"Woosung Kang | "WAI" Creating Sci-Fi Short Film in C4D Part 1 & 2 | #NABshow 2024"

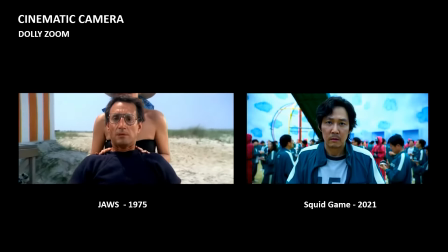So from old movie Jaws to the recent TV show Squid Game,
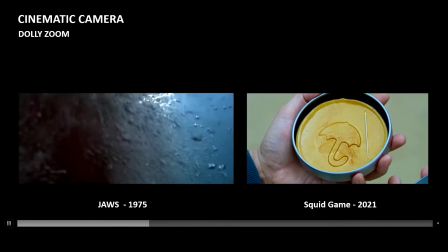you can see the example of the dolly zoom effects being used in various cases.
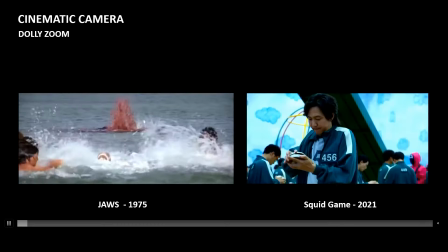Okay, so just try to make your camera movement from your favorite movie.
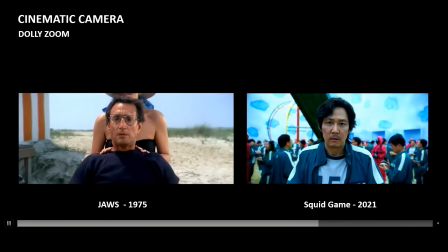That actually help a lot to understand how the cinematography works in CG. So I highly recommend that method. And let's dive into Cinema 4D.
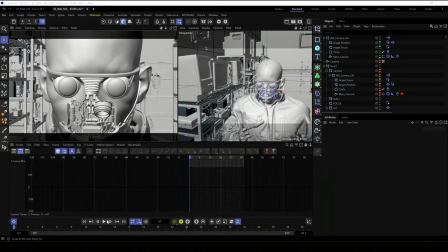Okay, so we have here the basic animation. Even I didn't use motion capture for this one, but with the camera, it's way more dynamic. Yeah, it's way more interesting. So I'm going to show you how we can make from the scratch using my custom rig.
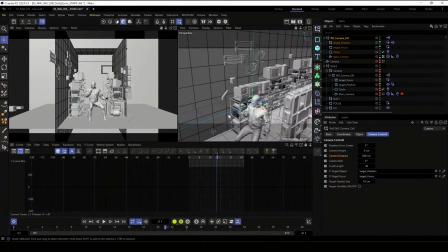So here, I'm going to change maybe the distance a little bit.
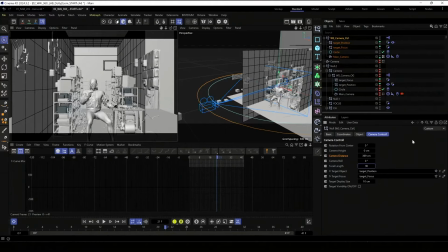And yeah, basically we can change the focal length, which is long lens that make the background environment looks closer.
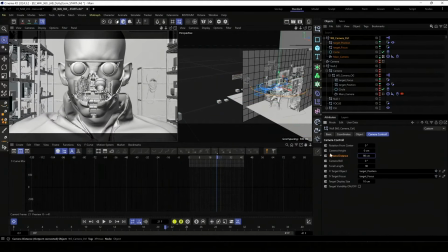And I'm going to change the distance. And yeah, let's start the animation. It's actually really, really simple.
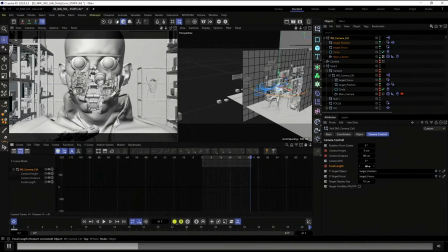And yeah, maybe you saw real estate pictures that make everything really wide.
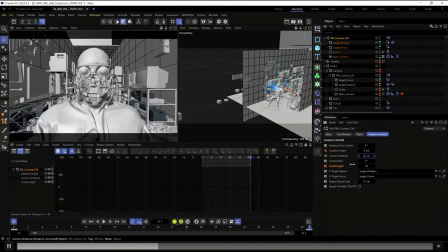So let's make it 16. And I'm trying to make the main object in similar scale by changing the distance.
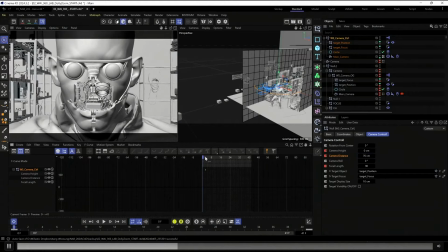So by mixing with these two, it's getting this dolly zoom effects really easily.
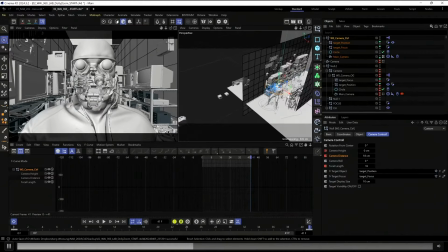So this is really quick tip. You can get those pretty cool camera animation.
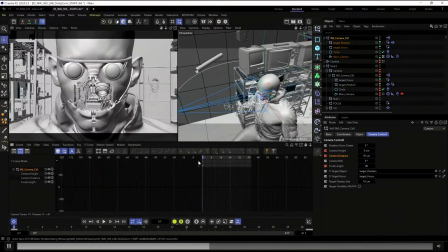And yeah, let's see from this view. So our focal point is same, but by changing the distance and the length
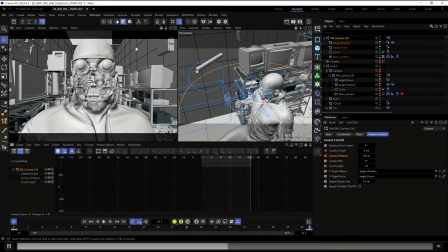simultaneously, we can get these pretty cool effects. All right, and we can go even further with this vibration tag.
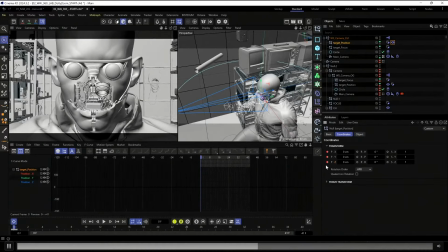I'm going to add a little bit of the shake camera. We can animate this one so it doesn't slip, and it can be really low numbers, really small number, but high frequency of vibration.
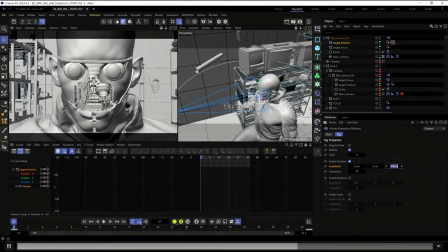And then we can go from the beginning and we can make it 0, so it can gradually add more intense vibration.
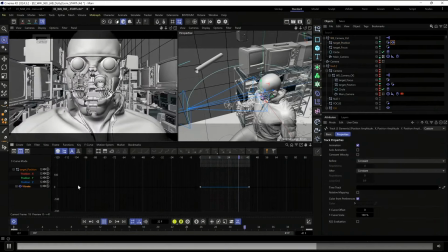So as you can see, we get pretty cool vibration animation on top of vertigo effects, the dolly zoom effects.
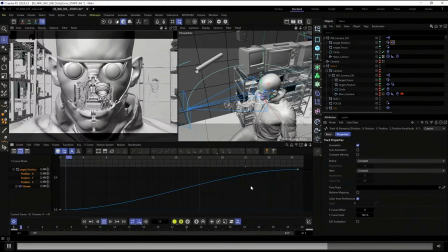But I don't like
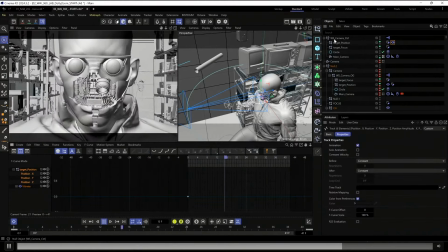the easy ease, so I'm just killing the graph, the handle at the end.
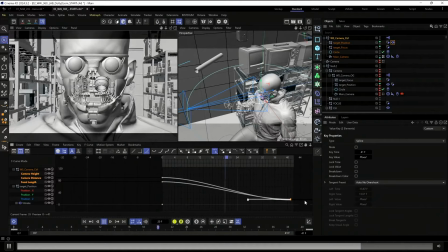So it can be more continuous transition for the next shot instead of stopping the camera. This is way more, way better to have a better transition for the next shot.
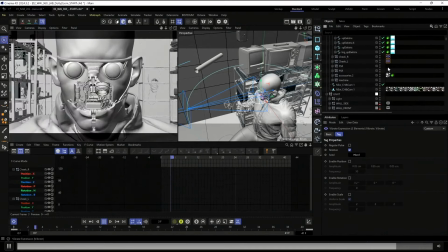Yeah, so we can even add a little bit more extra detail to add a little bit more vibration on the cheeks. So yeah, as you can see, this is not that hard camera animation, but really effective.
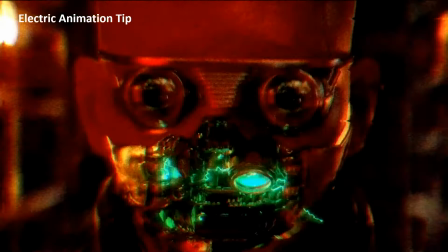And before we dive into another shot,
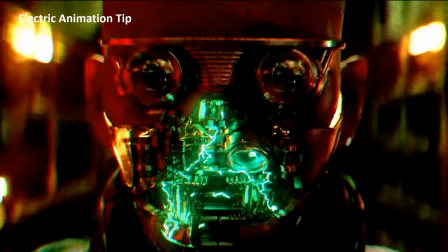I want to show you just a quick 1-minute tip how I created this electric effects inside of the face.
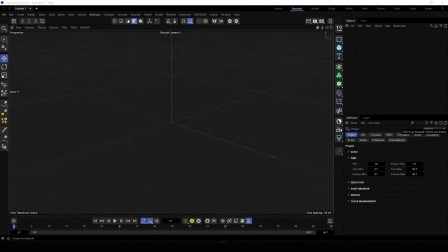Okay, let's go to cinema, and I just opened a new scene, and oops, 1 second, oops. Yeah, let me, so there's some, oops.
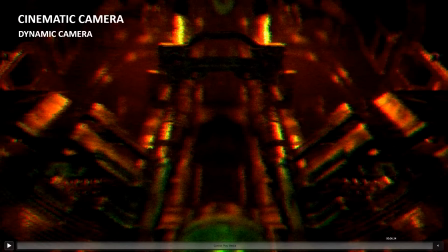1 second. Okay, I think there's some bug. Let me reopen the, oops.
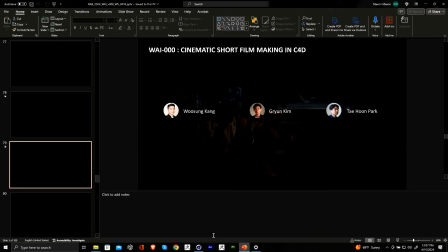Okay, let me reopen it.
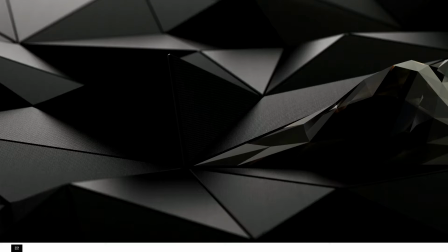Okay.